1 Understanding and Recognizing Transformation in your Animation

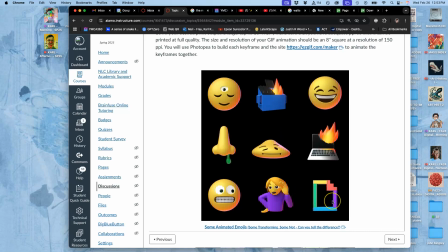12:21 Now, what about this one? This is kind of tricky. Just a movement. So if you've ever seen the old Linda Carter Wonder Woman live-action TV series, right? You'll see GIFs of it. She just spins around really fast and changes from her regular clothes to Wonder Woman.
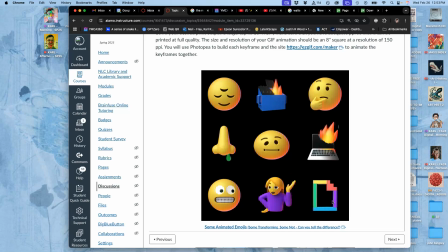12:38 That's a transformation. But this is like if she was in her regular clothes, spun around in her regular clothes. Spun around. So we have beginning and middle, but we have no end. We have no consequence, right? So not a transformation. So the other ones that do showcase a little bit of a transformation, I would say very subtly is this one.
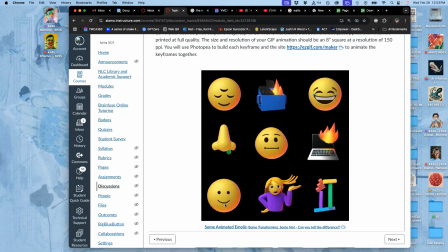12:58 Not because of the teeth, because the teeth are just revealed, but because the eyes actually do change. Do you see that? The white gets introduced and then they grow. So you have beginning, middle, end. You have the one that's deflating.
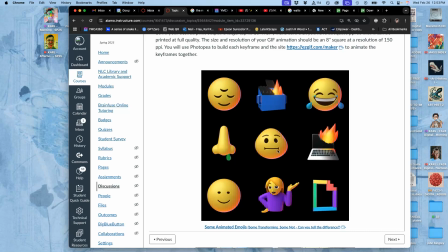13:14 This doesn't have much of a middle transition, but it works because it can go forward and backwards, right? So it's not just going from being full to being deflated. It transitions to deflating through it, right? So that is a transformation, a change of state, beginning, middle to end.
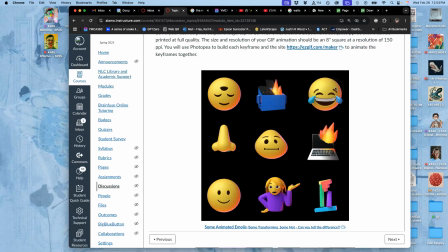13:31 And then this one, I would art critique it as not being enough of a transformation. Because strangely, it has beginning and it has end, right? Like its expression changes, but that's just movement.
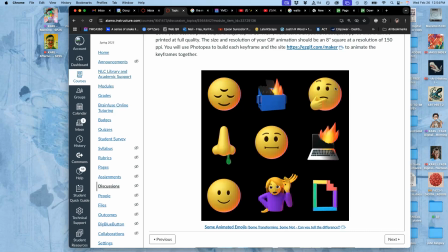13:45 But it just cuts really quickly. So if I was art director, I'd say that's the one that needs work of those 9, right? Because even as a movement test, it's a little jarring. So the eyes change shape, but that's expression.
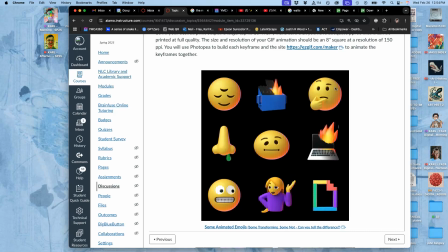13:58 And then the water appears from the eyes. So the water appearing is different than it began, but it doesn't have any convincing transition, beginning, middle to end. Now the ones that are really clear, the clearest transformation is this one, right?
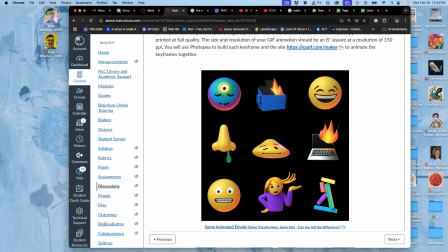14:13 So the eye reveals, but then it actually causes that psychedelic color change. And that's clear difference, beginning, middle to end. And you just think of it in terms of storyboarding. First you show the eye close, then you show it open, then you show all these weird color effects happen.
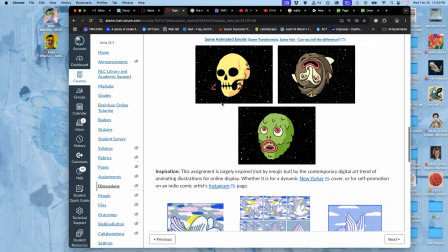14:29 And that's the transformation. All right. Sometimes transformations are incredibly strong, right? And the focus, as in the examples of all 3 of these. But why I wanted to show these 3, not only are they fun, but they all share an asset.
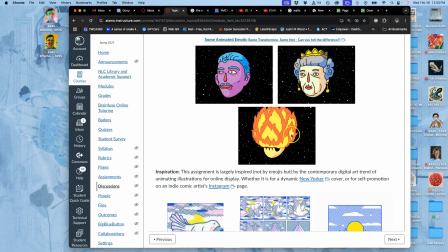14:47 So animation uses assets, and those assets can get reused. So what asset do they all have in common? It's the exact same skull in all of them, yes.